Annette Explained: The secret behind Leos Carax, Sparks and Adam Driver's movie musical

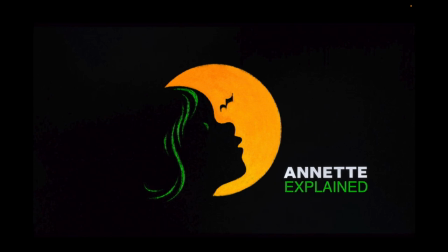0s So may we start.
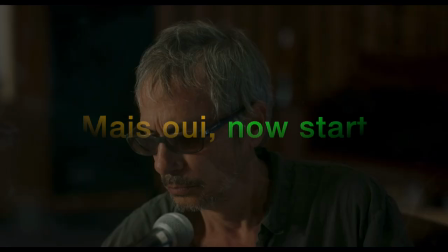5s
Back in 2021, acclaimed French director Leos Carax released his first English-language film.
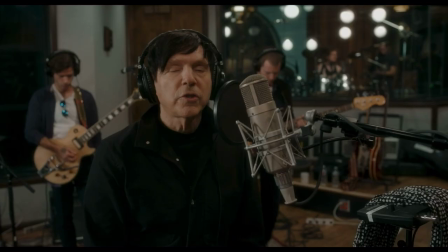11s
Annette, made in collaboration with art rock band Sparks, left audiences puzzled.
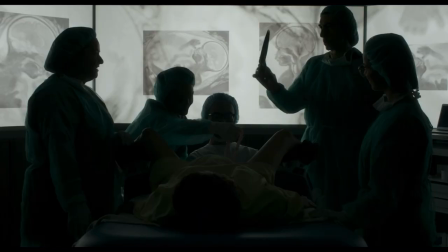15s
But in this video, I'm going to offer a rational explanation for all the weird and wonderful things going on in this heroically odd movie.
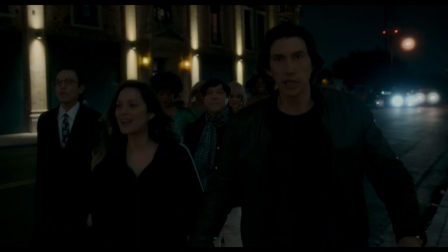23s
There's another way of understanding it, and it's meta as hell.
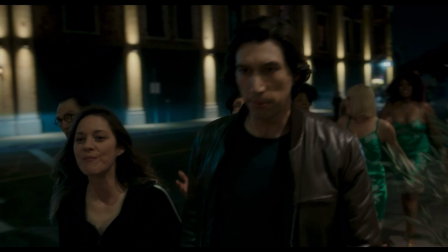27s
First things first, you need to put to one side the idea that it's about an opera singer, a comedian, and a singing baby.
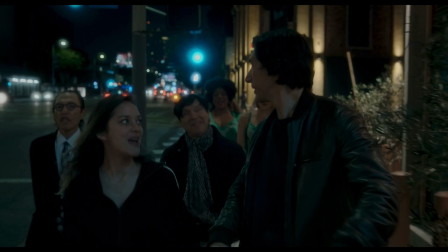34s
Instead, think of it as an allegory. It's a story with a hidden meaning, and it's this.
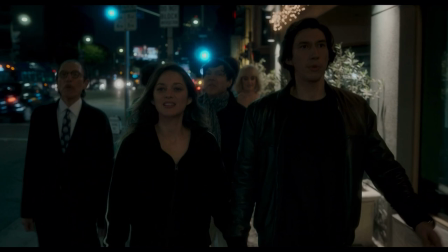39s
The plot explains a unique creative process for the filmmakers followed when writing Annette,
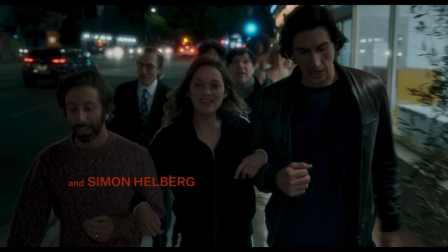45s
and with creators as out there as Carax and the Mael brothers, the making of this film is as interesting as the end result.
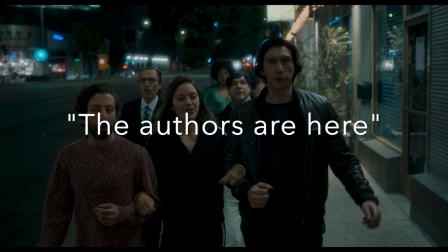53s
Let's start with how the authors break the fourth wall to introduce themselves on screen.
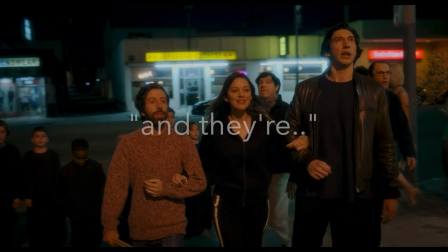57s The authors are here, so let's not show disdain. The authors are here.
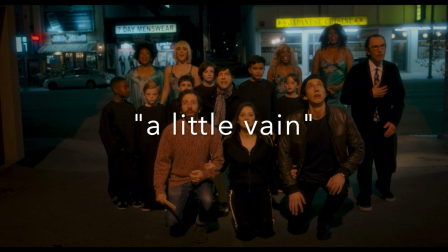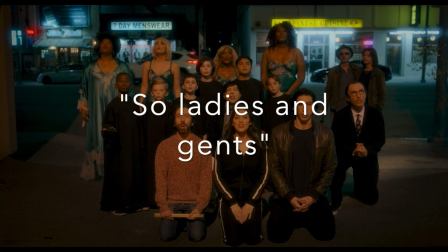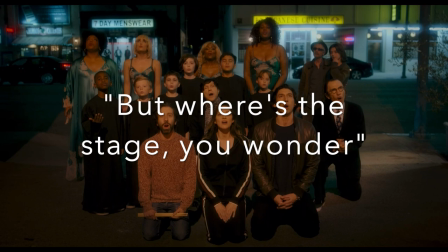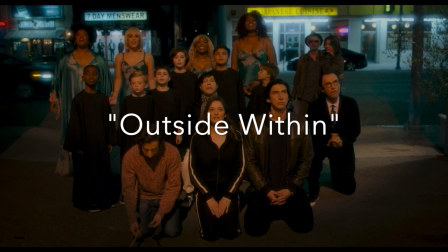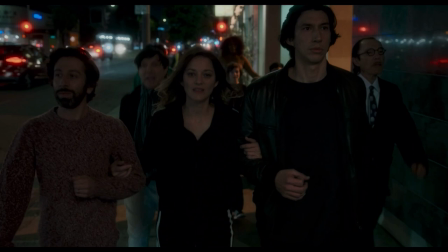105s
This section references both the audience and the stage, two things that feature prominently throughout.
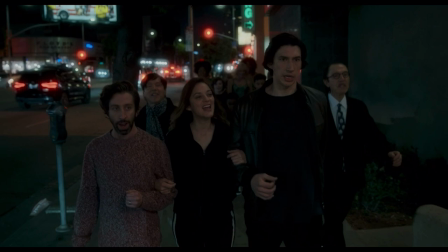111s
So is the stage outside or is it within? Well, it's both, simultaneously.
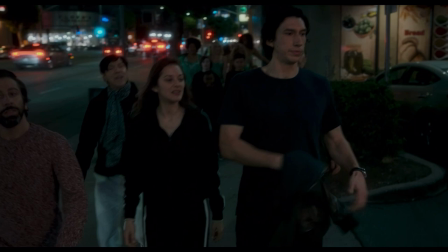116s
It's the story of Henry and Anne within the film, and the outside story of the collaboration that produced it.
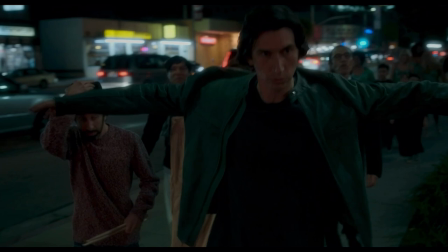123s
To make sense of this, we can look at what each of the four main characters do on stage,
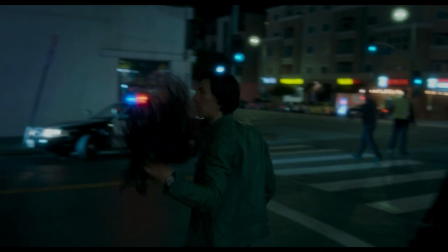128s
because it's here that we can most clearly see what they symbolise. Let's start with Baby Annette.
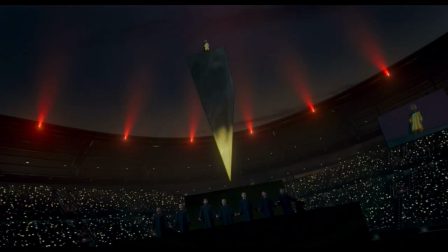135s
She represents the movie Annette, the one you're watching right now, and the three parents show different elements of the screenwriter's creativity.
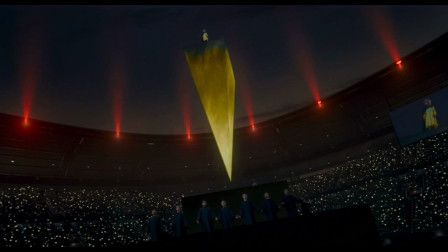143s
There are several clues to this. Notice how her stage looks like a beam from a projector.
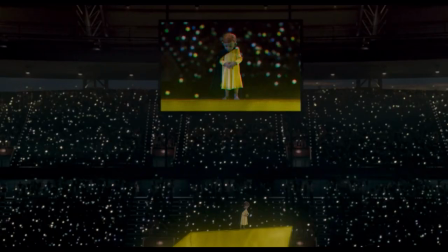148s
And like cinema, she has the world's biggest audience. There are several shots of Annette on the big screen, and this is a continuation of the small screens on which we see her debut performance.
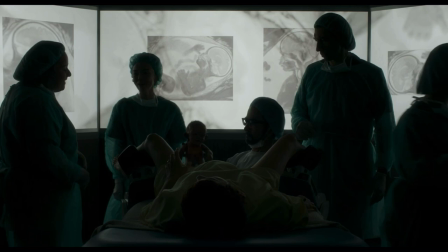162s
Screens are also present at Annette's birth, which takes place in a room that feels more like a movie theatre than an operating theatre.
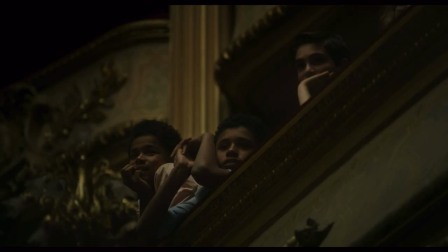172s
Her new fans are young children, representing a new audience for Sparks, unaware of their previous work.
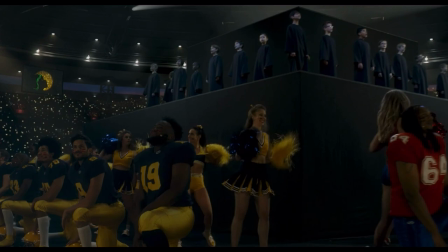180s
The audience is brought up again at Annette's final performance,
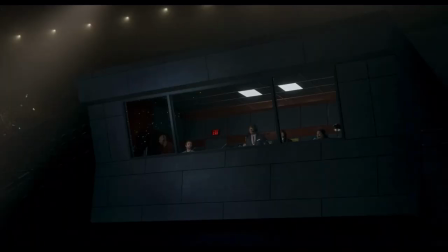183s
bringing to mind the thousands of moviegoers who saw the limited theatrical run and the millions who watched it later at home.
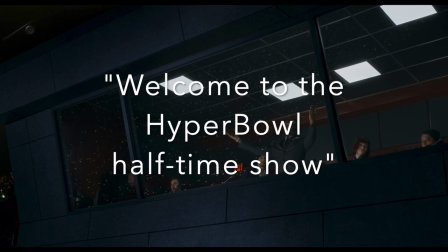191s Ladies and gentlemen, welcome. Welcome to the Hyperbole Halftime Show.
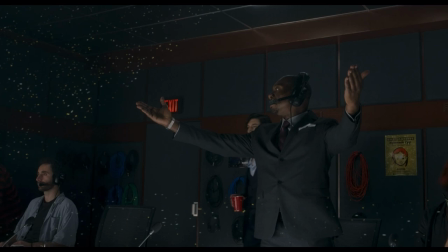198s To the thousands who are here in attendance and the millions who are watching at home.
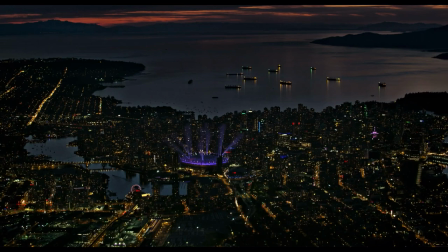208s
The announcer continues, and it seems to neatly sum up the experience of watching a movie in a dark theatre.
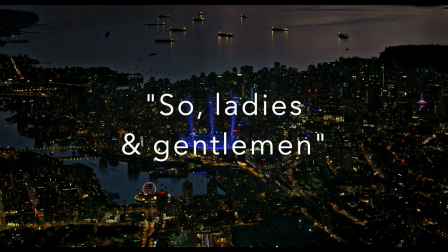215s Public appearance. So, ladies and gentlemen, darkness.
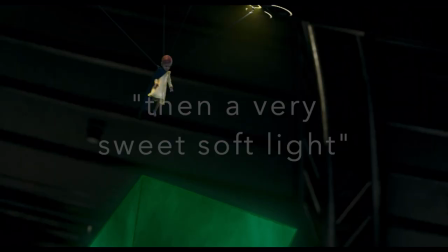223s Then a very sweet, soft light.
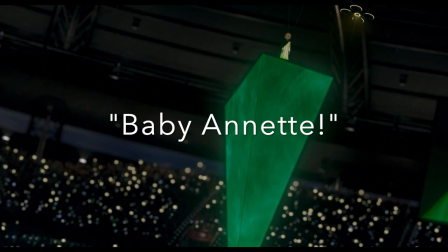228s And then, for all eternity, baby Annette.
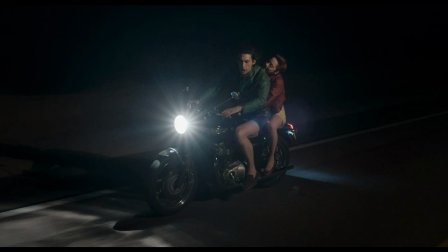238s
Offstage, we see several shots of Henry on his motorcycle. The bright headlamp brings to mind the projectionist beam, and he's in control of where it points, which is the opposite of Annette.